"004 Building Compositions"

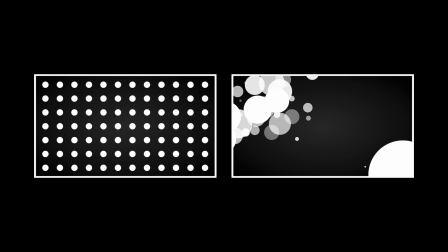Oh man, good times, good times. Okay, here it is without any clouds.
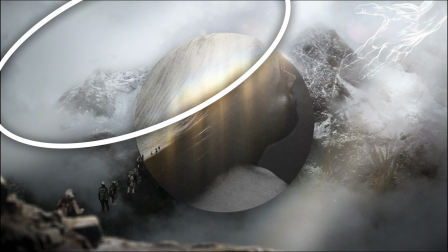Now, this big area up here doesn't have much going on, so it's effectively negative space. We kind of got this crisscross movement back again, but I don't know that that's all that interesting, really, because it doesn't go anywhere. It's just contained here. It doesn't really let the eye travel. It's a little aimless.
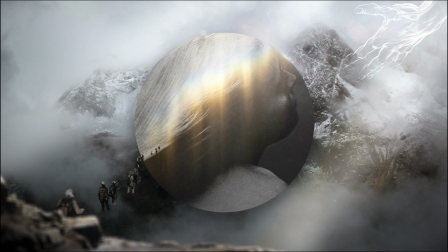The details sort of spread around haphazardly. Each of these elements is kind of asking for attention in its own way because they're all unique in terms of shape and value and so forth. It just seems like everything's kind of fighting with everything else, and the composition as a whole isn't really helping much.
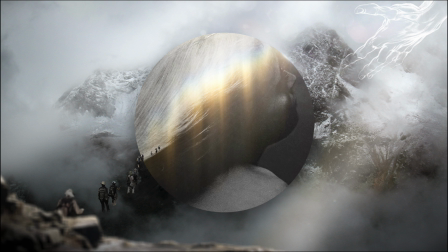I think it's kind of crap. But if that argument doesn't make much sense, I guarantee it's because I'm full of crap. Now here it is stripped back to basically what we had in the first couple minutes. So we pretty much just have the focal element centered and contrasted against this other smaller circle sitting behind it.
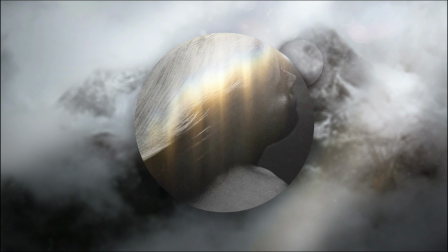And the mountain is blurred a bit again to reduce the level of detail back there. The lighting is still here, and without that foreground object in the lower left, that opens things up a bit for the eye to travel freely along this diagonal.
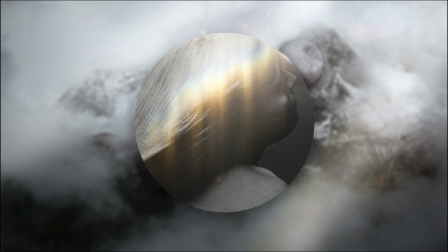Having taken out all that other stuff, we lose something from the image, but sometimes when you're grinding away on a composition, especially if it's not going very well, it really helps to rewind and see if it's gotten better or worse, and to maybe make some drastic moves. I kind of like this simple composition, although it doesn't really convey much.
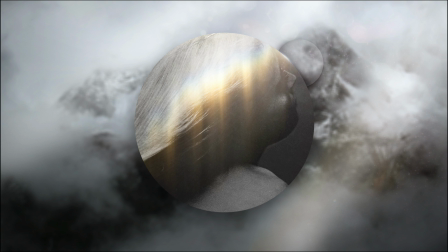It's sort of hard to make definite choices here because we don't really have a goal for the image. And that really highlights the idea that this is art and, by definition, not design. We don't really have any way of measuring our success because we don't have a goal against which to measure it, which is exactly what delineates design from art.
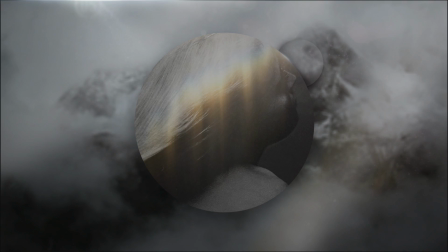But we don't necessarily need defined goals to talk about composition. And as far as the composition is concerned, I think in the end I'd go with one of these three.
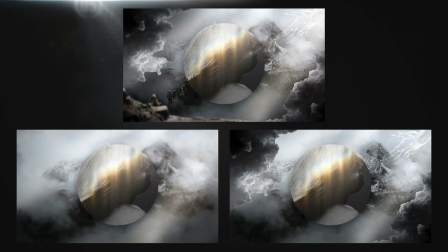Well, we could keep working on that one, but I think it served its purpose, so let's do another and come at it from a whole different direction.
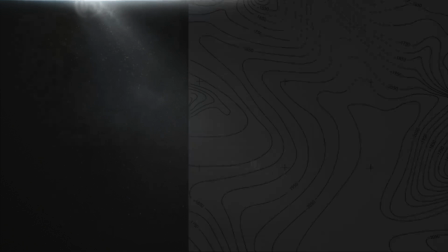And for some reason, I was really jazzed about a topographical map I saw somewhere and thought I'd try to make something along those lines.
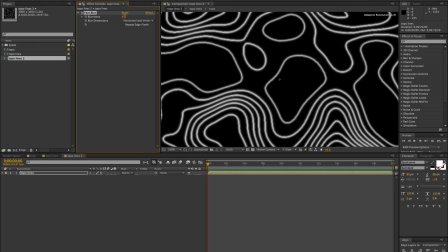Now, I might have tried to draw it in Illustrator, but I figured there had to be a procedural way to get these sort of shapes, and that would allow for a lot of flexibility.
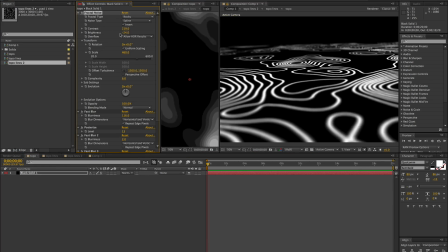So in a rare feat of technical wizardry,
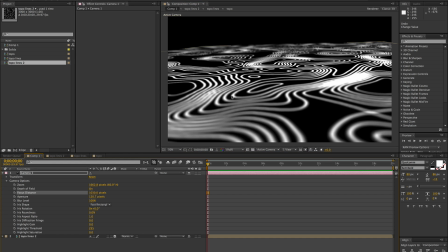I tricked After Effects into making it for me with some fractal business and posterizing and,
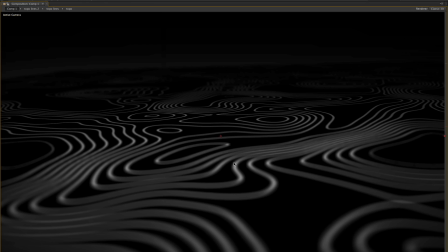plasma module syncing and high-level
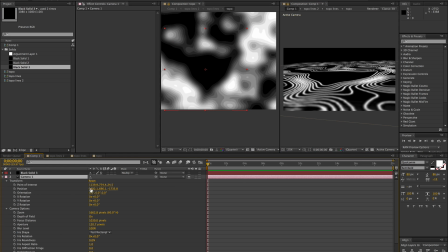node-based mathematics and photon torpedoes and some field vector
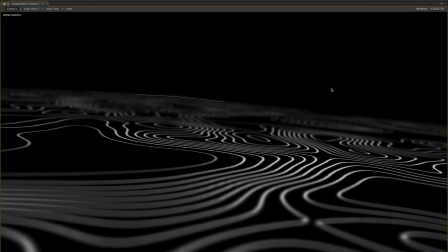resonance inversion. I mean, that's how you do it, right?
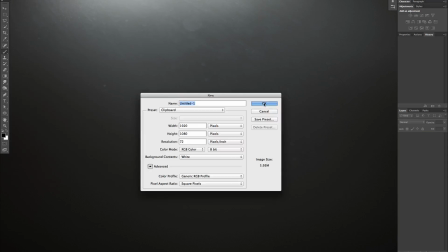It's so obvious. And then once you've got that basic recipe, you can start figuring out your composition.
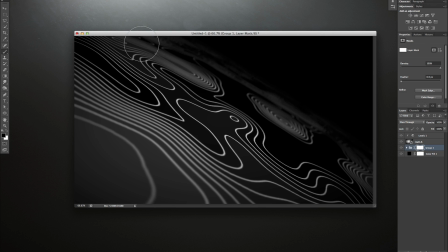And I realized the last two things we made were kind of flat, so I threw this into perspective to start the composition out with some significant depth.
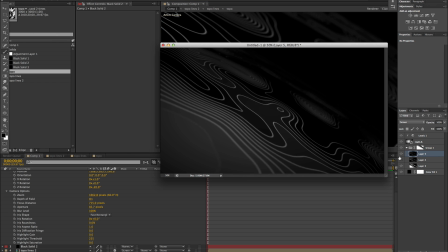Now we have a setup where we can dabble with a few things, the density of these lines being one of them.
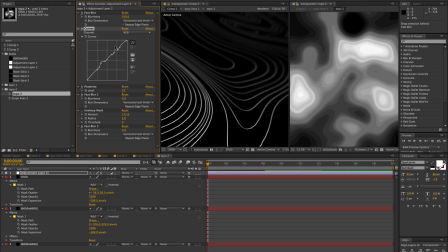Because of the way it's built, we can pack some of these lines in tighter and looser, create some real variation in the densities so that it's not such an even smear. It might be more compositionally appealing if we varied the weight of some of these lines,
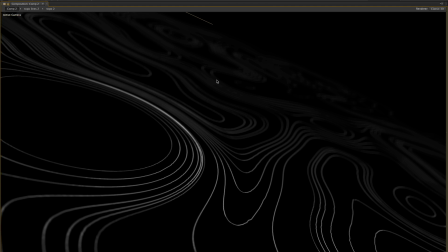but that's not really how topographical maps work, so we'll just make that compromise. Now we'll bring in some new elements to try to create some subject matter.
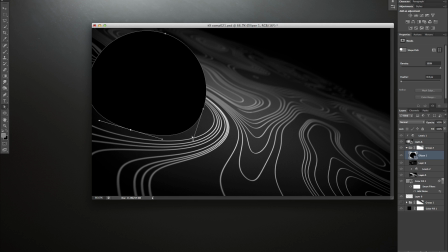Gonna have it occlude some of the maps so that we can see where it sits in space and make sure that the scale of this second sphere is different enough to contrast from the first. And maybe we'll choose to make the first one more of a focus, so this second one's gonna get shoved off the page a little too, to accentuate that.
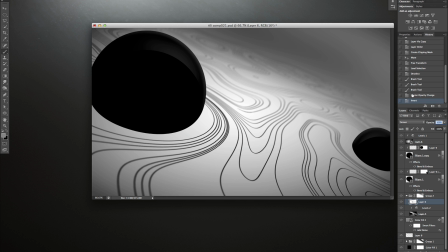Now, in trying to figure out what would be in this image, I thought about making something kind of sci-fi, but just had really vague ideas about what to do.
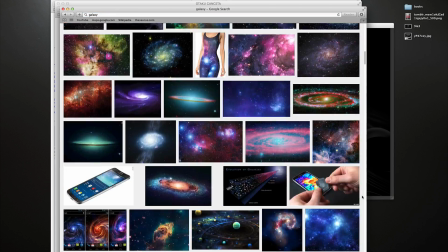Then I thought it might be cool to put a galaxy in one of these spheres, and that seemed like it was going somewhere.
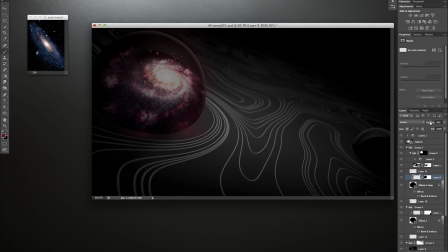Painted in some light spill from the galaxy, which looked kind of cool, and dropped a galaxy in the other sphere. Now, the scale enhances the difference in depths of these space bubbles,
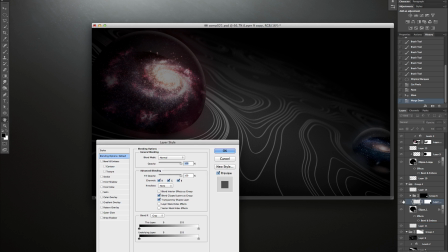and it's nice that the cooler tones also help it sit back in relation to the warmer tones of the big bubble.
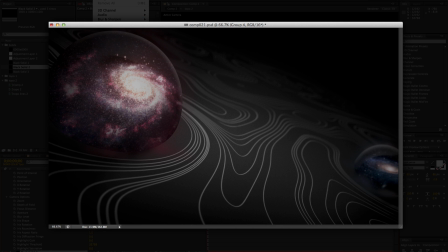So we have a lot of things working to create depth already. The map lines are in perspective and have a depth of field blurring on them. The lighting on that plane seems to fade as the lines move into both the background and the foreground.
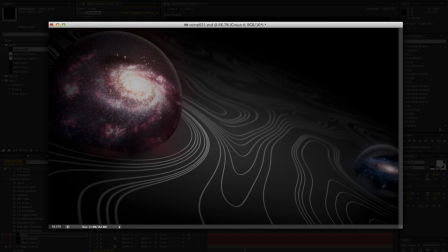The bubbles seem to be planted in specific places relative to those lines, the one in front being decidedly larger in scale. The colors of each coming forward and receding respectively. And now there's some focal blurring on the smaller bubble in line with where it sits on the map and suggesting that it's out of the focal plane.
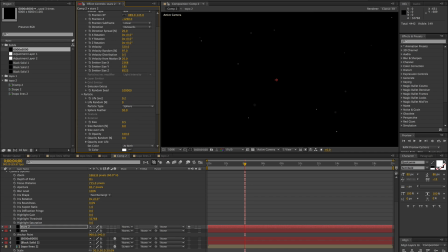Now we've got what I'm assuming are stray stars going well off into the blurred out distance, so lots of things are indicating depth.
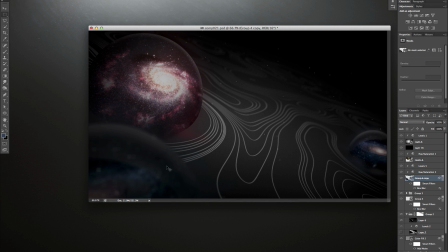But wait, there's more! This near foreground bubble is really going to help push that depth farther in telling the eye where things sit in relation to each other. And as we bring in more elements, we'll keep making that suggestion. This white one will sit nicely back here and really help to pop out the edge of the main bubble's shape,
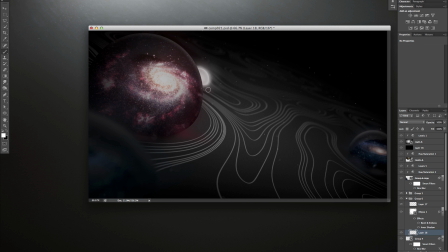helping to more strongly define its silhouette, because that's one element we want the eye to identify really easily, and knock back the value of this foreground bubble so that the main bubble is brighter in comparison. And we'll slowly build a nice swoop of these bubbles into the distance, paying attention to how they sit in relationship to each other,
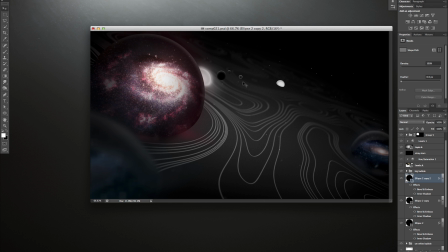creating denser areas here and there, varying their scales, popping their values against each other, and using some to occlude others to reinforce their relative depths. And we're always looking at how using each of the types of contrast can help in each tiny
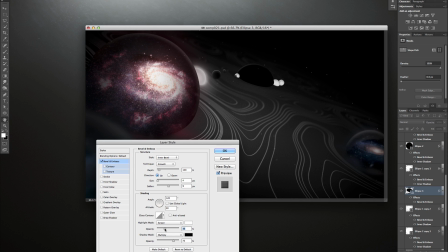instance to make the individual elements legible and to make the composition as a whole more interesting to the eye,
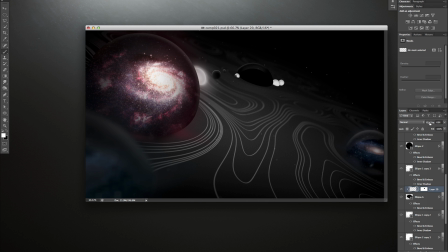and to give it some significant areas to move along and consider.
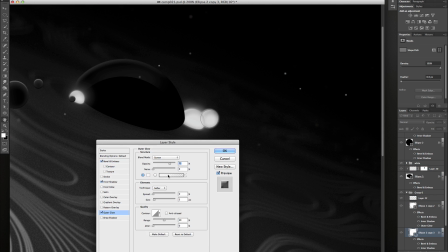So now at this point we have some definite and usable compositional things going on, and the image as a whole seems to be about something.
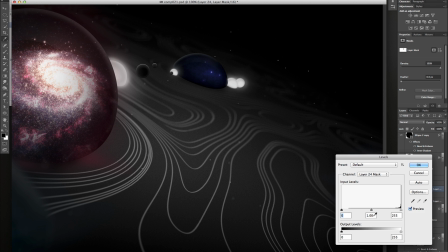But it'd be much more interesting if there were something actually happening. As it is, we're just looking at some things sitting there.
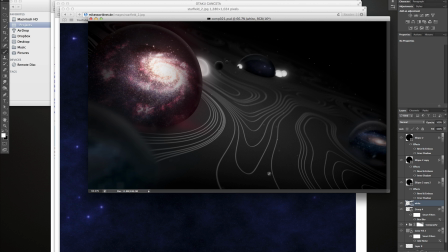There's nothing really happening because there's no action implied. By having something happening to this main bubble, we can focus more attention on it, and maybe give the entire image some kind of thrust.
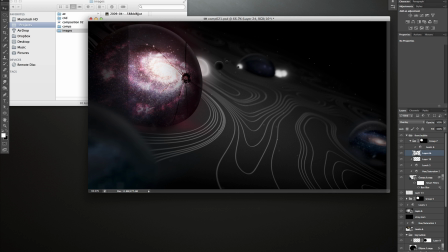So now by putting this big crack in it, it becomes the standout element, because it's damaged in contrast to all the others in the scene. With a few touch-ups, we can have this passing for broken, and I figure, what's likely to happen when a space bubble cracks?
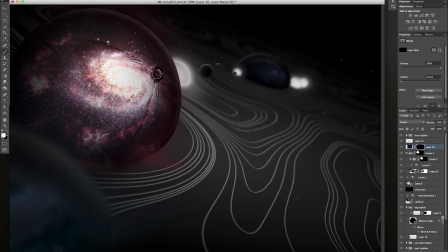Well, obviously it's going to leak space crap all over the place. Everybody knows that. And what are the components of space crap?
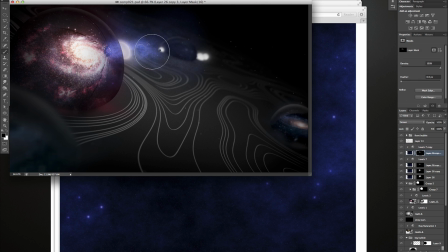Stardust and dark matter. That's basic sciencing. We are sciencing super hard at this point. And one thing that's nice about all this space crap spewing out is that we can have a few layers of it and put
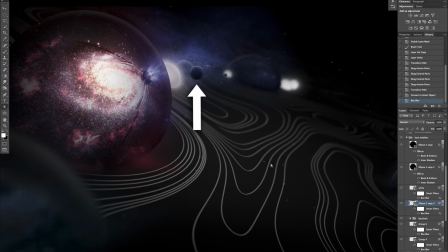one of the space bubbles in between them as a little detail that's in the same focal plane as our big broken bubble.
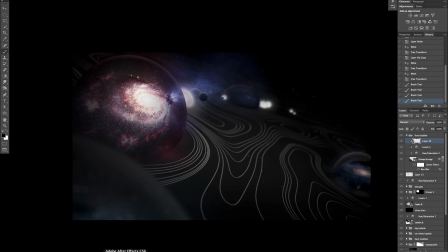Although I'm thinking maybe we don't want to make it too attention grabbing, so we'll brighten up the real focus a little more so they're not competing with each other.
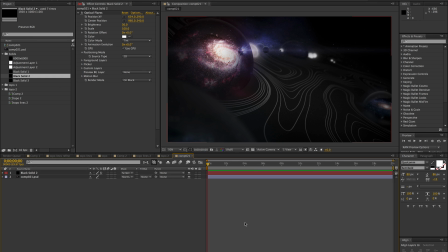Kind of cover that little guy up just a touch, and also cover up this super crappy paint job over the space hole. Actually, technically, this isn't a space hole, it's a spatial rift, which is science for hole.
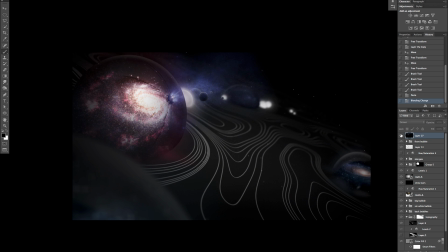So next time you get an itch downstairs, you can talk about how your butt rift is irritated. That'll make you sound like a real medical professional making the big bucks. Now we have lots of different instances of contrast being used in various ways, but one we're not utilizing much, and potentially could, is shape. We really don't have anything other than these rounded, more organic shapes. Even the space crack is mostly curves, and that's fine if it's working, but it's worth seeing what we could do with some straight edges and hard angles.
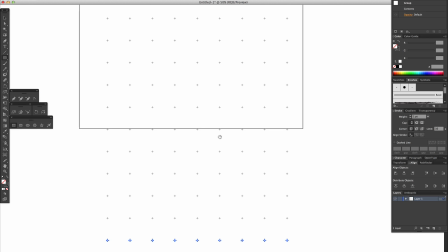By bringing in this graph element as a part of the topographic stuff, we can reinforce the idea that it's meant to be topography,
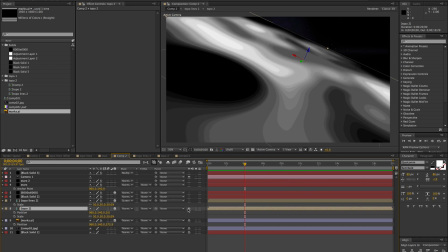because now it all starts to more strongly reference a graphed plot or map, and not just wavy lines.